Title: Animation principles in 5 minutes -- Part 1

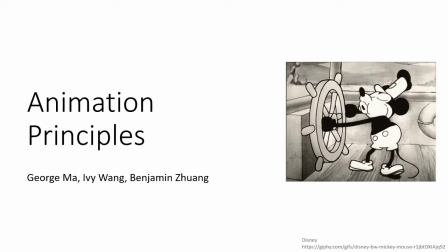Look at this lovely Mickey Mouse. Do you wonder how Disney brought alive their charming cartoon characters?
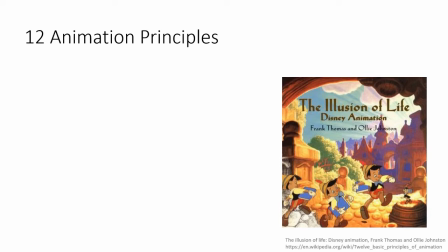The book called The Illusion of Life Disney Animation has introduced 12 basic principles as a guideline for making animated characters. It can help the character communicate their personality and moods in a more convincing way. We will cover all 12 of them for you in this lecture. Let's first look at the animation principle called squash and stretch.
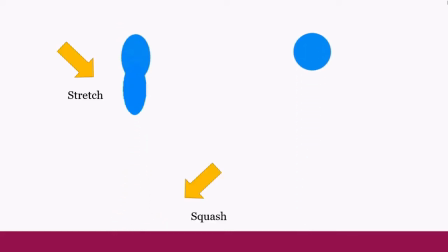This principle refers to the way we can animate objects to get longer or flatter in order to give them a sense of weight, speed, and momentum.
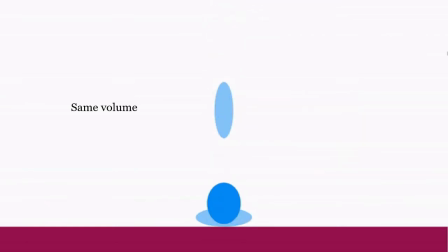One thing we need to keep in mind is that the overall volume of the object should stay consistent. As you can see in the scene, when the ball gets longer, it also gets narrower. When it gets flatter, it also gets wider.
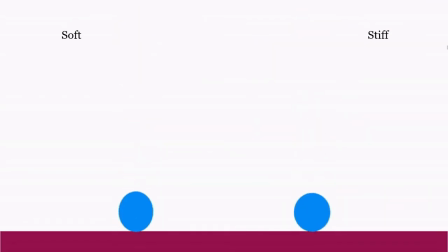The amount of an object squash and stretch shows its material.
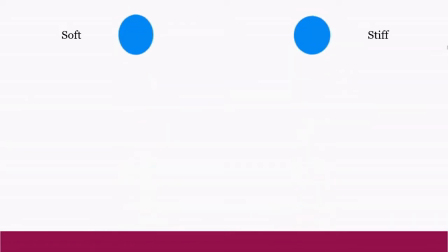The more squash and stretch, the softer the object. The less squash and stretch makes the object look stiffer.
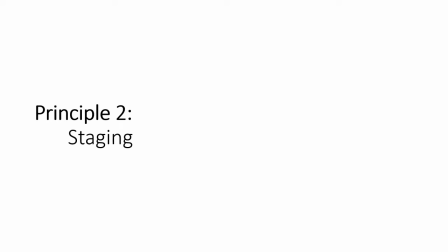Then let's talk about the next animation principle, staging. This principle refers to the way we present a frame or an idea so it is completely and unmistakably understood by the audience. It is a very broad principle that we can apply through acting,
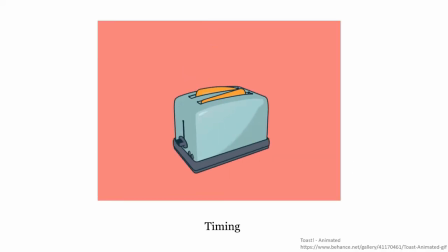setting, timing, and camera angle.
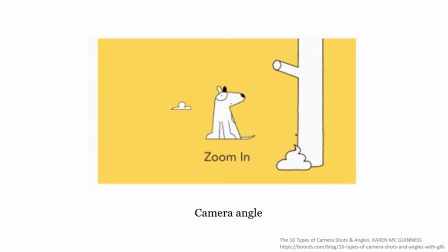The key point is that we want to be in full control of where the audience is looking at. The audience can only see one thing at a time, so here is an example of bad staging.
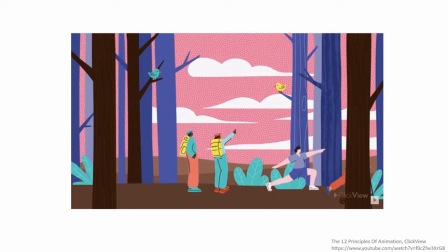Too many things happen at the same time in the same scene. The audience doesn't know which one to look at.
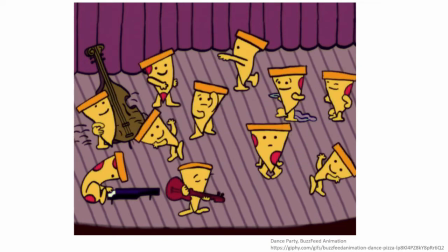If we want our audience to focus on the action and the surroundings, it is good to use a full shot,
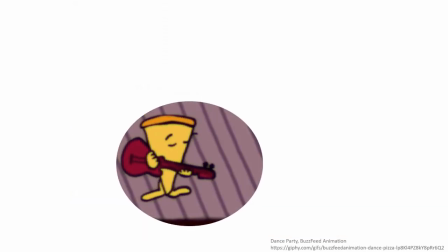and a close-up shot is good for character expressions. The next animation principle is timing.
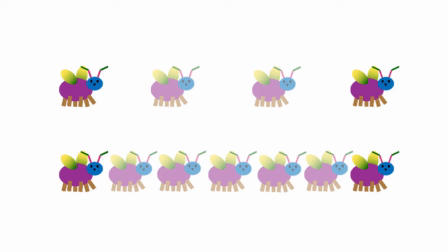This principle refers to the number of joints or frames for a given action. It translates to the pauses between actions and their speed. If we have a few frames set apart from each other in between two main poses, the action will be very fast.
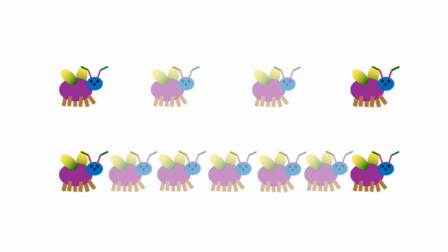If we have many frames that are very close to each other, the action will be very slow. A simple action can have different meanings depending on how many frames it has.
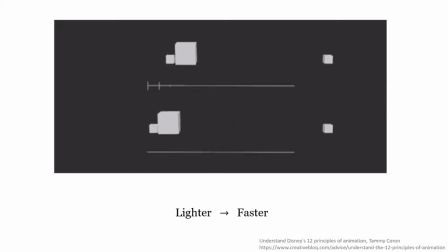Also, correct timing makes the object appear to obey the laws of physics. For instance, an object's weight determines how it reacts to an impetus. Like a push in this example, a light-weighted object will react faster than a heavy one.
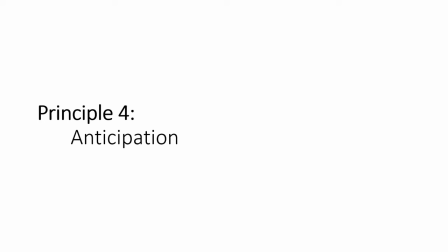Now let's talk about our first principle, anticipation. The principle is used when a character prepares for an action to give clues to the audience about what is going to happen next.
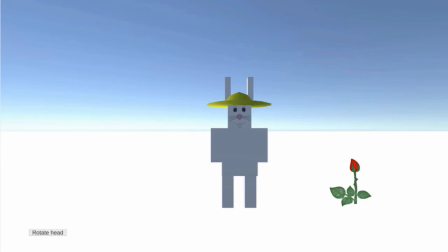It can direct the audience's attention by preparing the audience for actions so they know what to expect.
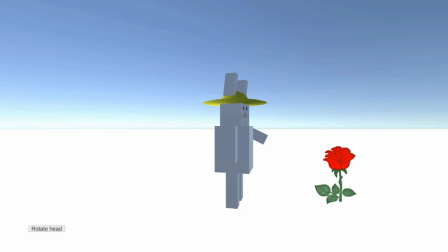A character can prepare their action by pointing their head and eyes to that direction and leading the audience to also look at that place.
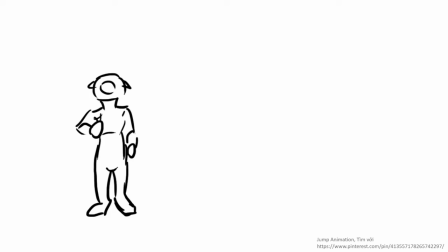Also, anticipation can make the action appear more realistic. As we can see from the jumping example, before the character leaping into the air, he prepares this action by crouching down to build energy.
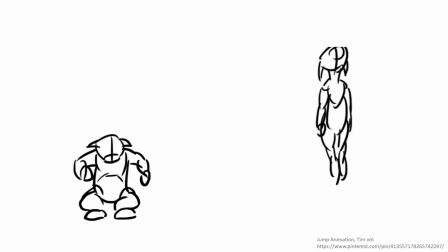Also, on the right, jumping without anticipation looks very unrealistic.
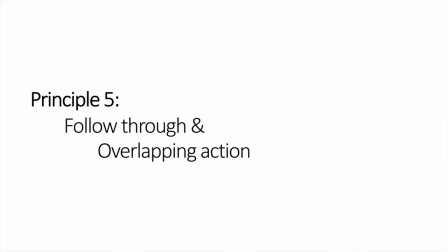So, the next animation principle is called follow-through and overlapping action. This is a technique of having body parts and appendage drag behind the rest of the body and continue to move when the body stops,
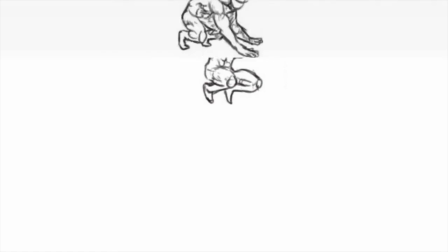just like this hero's cloak.
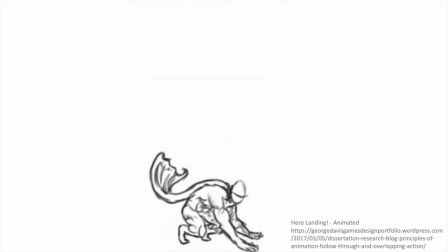This technique gives the impression that the animation follows the law of physics, especially the principle of inertia.
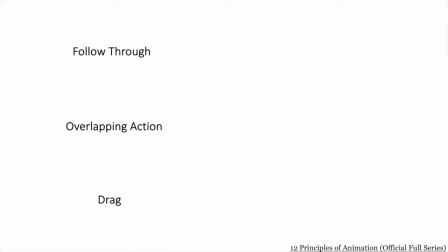Follow-through, overlapping action, and drag are three different aspects of this animation principle.
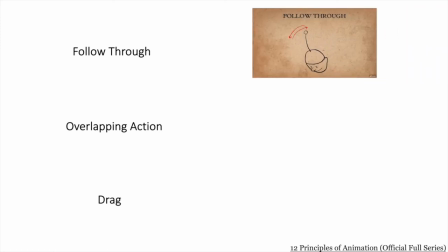Follow-through refers to part of the body continue to move after the main body is stopped.
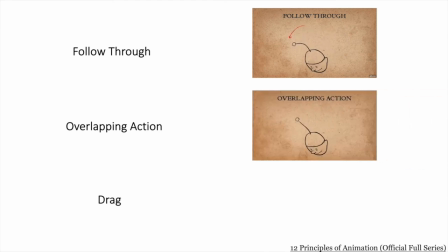Overlapping action describes the offset between the timing of the main body and the rest of other parts.
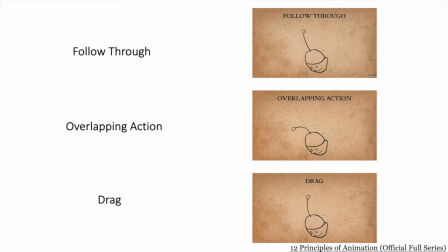Drag often means the delay of movement of the body part in relation to the main body.
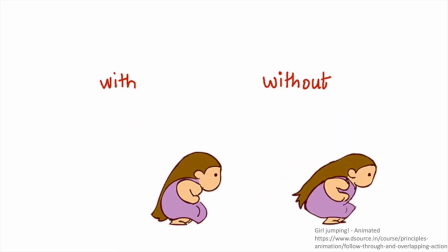Applying this technique gives the object or character a great deal of realism and liveness.
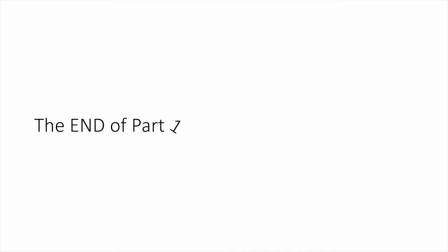Now, let's take a break. In the next part, we will continue introducing the remaining 6 principles.